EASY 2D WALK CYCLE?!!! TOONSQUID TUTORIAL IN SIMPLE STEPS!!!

Hey everyone, welcome back to my channel. Today I am super excited to try out ToonSquid for the first time.
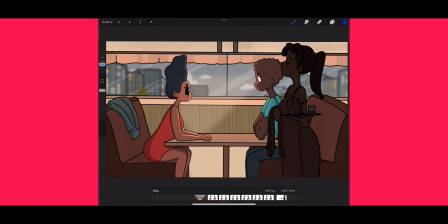As an avid Procreate user, I can't wait to see how easy it is to transition from one platform to another.
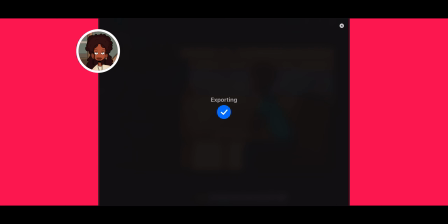Stick around as we dive into the world of ToonSquid and create a makeshift walk cycle animation together.
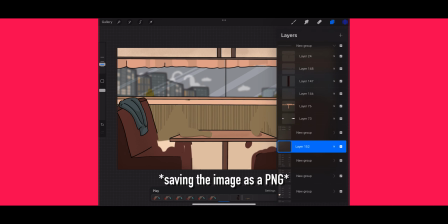Alright, here we are in Procreate. As you can see, I've created a character for a music video I've put off way too long. This is who we'll be animating. Procreate has been my go-to for digital art, but today we're exploring ToonSquid.
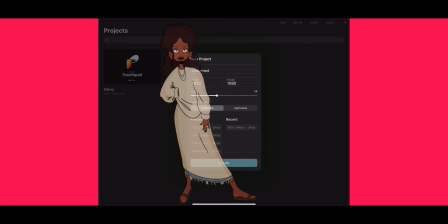So let's get started.
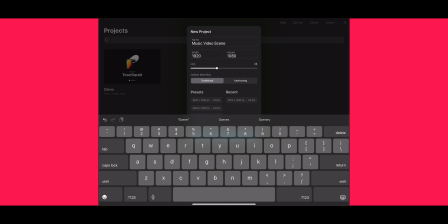So I've already installed ToonSquid on my device and opening it up, the interface looks quite similar to Procreate.
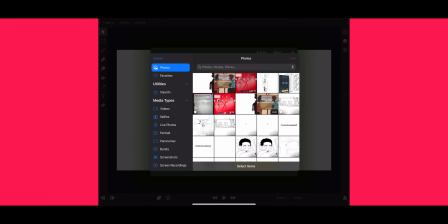It's familiar which makes it a great starting point and the transition seamless. Just like in Procreate, ToonSquid provides a wide range of tools to work with. From brushes to layers, it feels like I'm right at home.
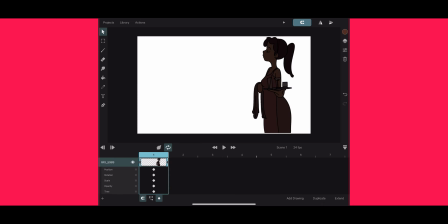But what sets ToonSquid apart is it's focused on animation. It's designed specifically for creating captivating animations, making the process much easier and more intuitive. Now that we have the character in ToonSquid, let's set up the timeline for our animation.
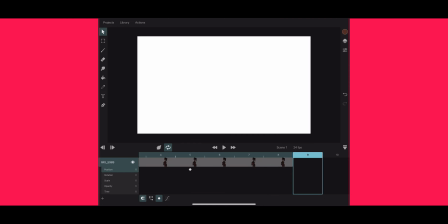It's just as intuitive as Procreate, but with the added advantage of being optimized for animation workflows with dedicated animation
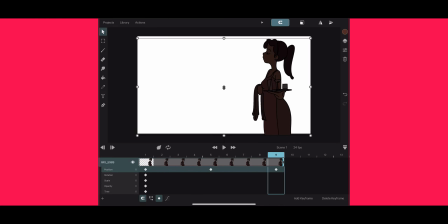features and a user-friendly timeline interface Toonsquid makes the entire process a breeze currently I'm utilizing Toonsquid's keyframing tool to determine the motion of the character's bounce the timing is crucial in this process to achieve a realistic effect since I didn't animate a proper walk cycle for this character I'm aiming to replicate a
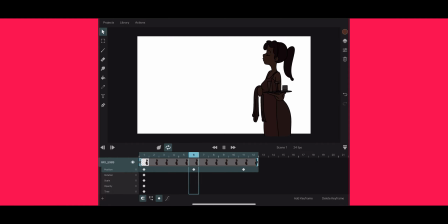familiar feeling by creating a makeshift version of it as she walks across the screen. To create the walk cycle animation, I use ToonSquid's Symbol tool.
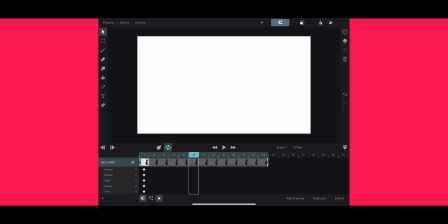The Symbol tool in ToonSquid is a powerful feature that allows you to create reusable animations.
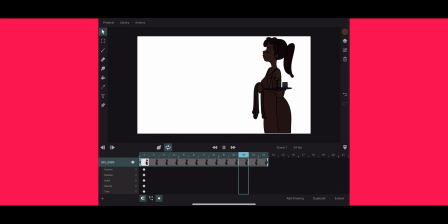By converting a set of elements or frames into a symbol, you can easily duplicate or manipulate the animation as a single entity. This not only saves time, but also ensures consistency and enables the creation of complex animations with ease. With the Symbol tool, you can maintain the integrity of your animations and effectively apply them to different parts of your artwork,
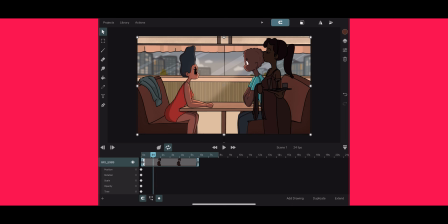enhancing the overall animation workflow in ToonsWid. I created a bouncing or up and down movement of the character.
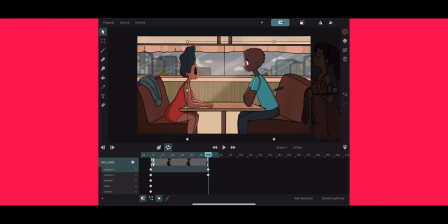This allowed me to reuse the animation and give the illusion of the character walking by moving that symbol across the screen. It's a fantastic way to save time and maintain consistent motion throughout the walk cycle.
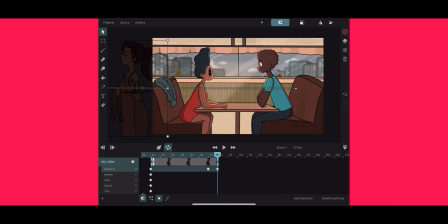I've also positioned her outside of the canvas mirroring the initial setup. This creates the illusion of her walking past the table where the couple is seated. This is one of the advantages of using ToonSquid since I didn't have this as an option while animating scenes in Procreate.
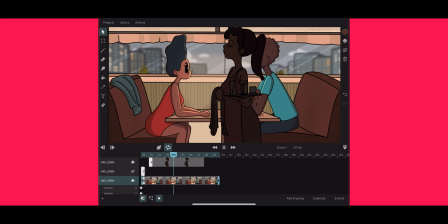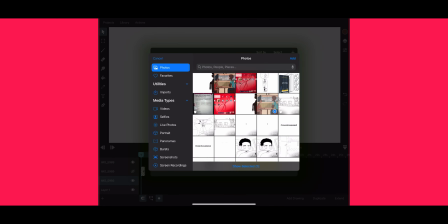I realized that I mistakenly included the image of the background instead of the completed animation of the background I created in Procreate.
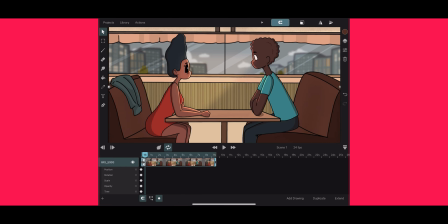I made that quick adjustment and now I can see the scene really coming together. Another fantastic feature I've noticed with ToonSquid is its ability to loop the animation.
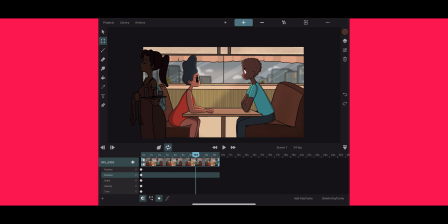When stretching the video or animation clip on the timeline, it creates a continuous and smooth loop.
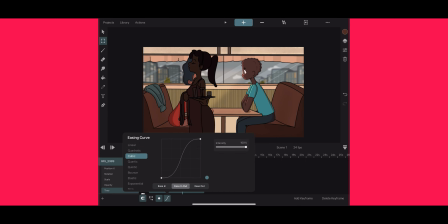To give our animation a more natural and fluid motion, let's add some ease-in and ease-out effects. Unlike in Procreate, Toon Squid lets us manipulate the keyframes and adjust the timing curves effortlessly.
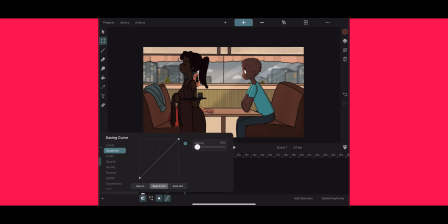By applying these adjustments to the symbol's translation, we can refine the character's walk cycle, making it even more convincing.
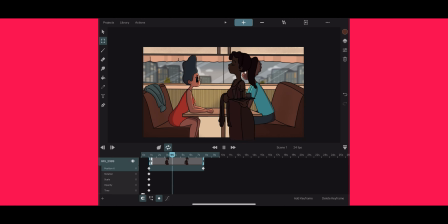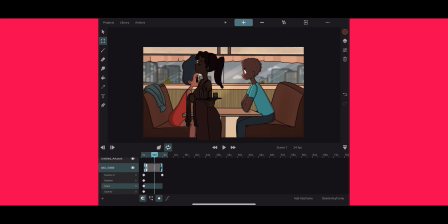With our walk cycle animation completed, it's time to wrap things up. ToonSquid's animation-focused tools make the final touches a breeze.
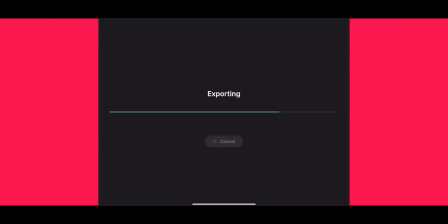The platform streamlines the export process, allowing us to easily share our animations as GIFs or video files.
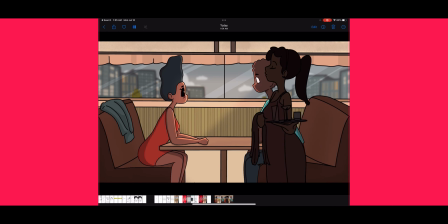With ToonSquid, the entire animation journey becomes straightforward and enjoyable.
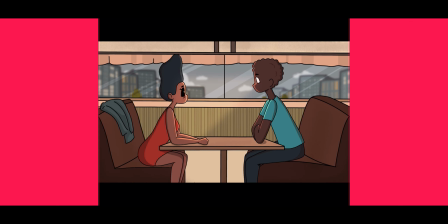That's a wrap on our first experience with ToonSquid.
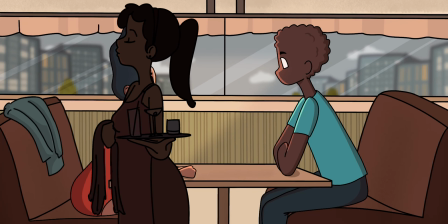I must say I'm pleasantly surprised by how similar it is to Procreate, but with the added benefit of being designed specifically for animation.
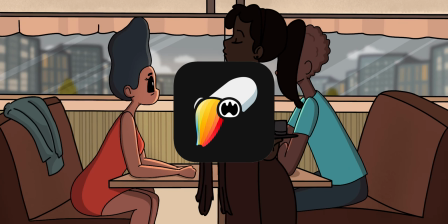Toonsquid's focus on creating captivating animations along with its symbol tool makes it a powerful tool for artists.
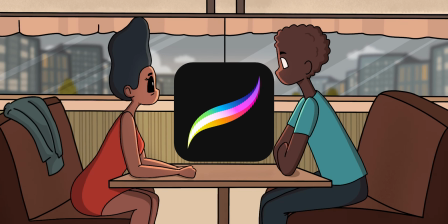If you're a Procreate user looking to optimize your animation process, Toonsquid might just be the perfect fit for you. Thank you so much for joining me today.
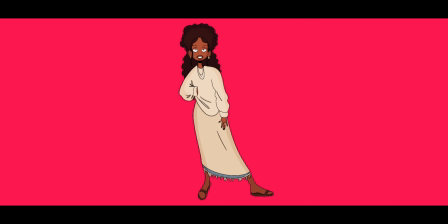If you enjoyed this video and want to see more tutorials or first impressions, make sure to hit the subscribe button and ring the notification bell. As always, feel free to leave any comments or questions down below. Until next time, peace!
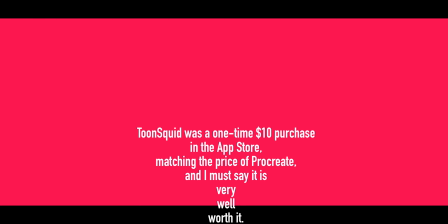Toomsquade was a one-time $10 purchase in the App Store matching the price of Procreate, and I must say, it is very well worth it.
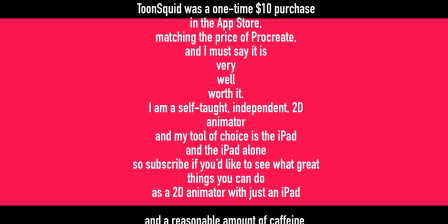I'm a self-taught independent 2D animator and my tool of choice is the iPad, and the iPad alone.
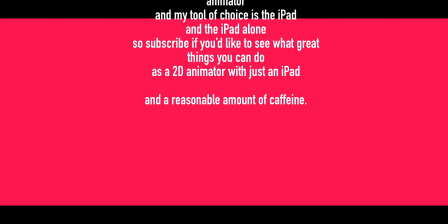So subscribe if you'd like to see what great things you can do as a 2D animator with just an iPad and a reasonable amount of caffeine.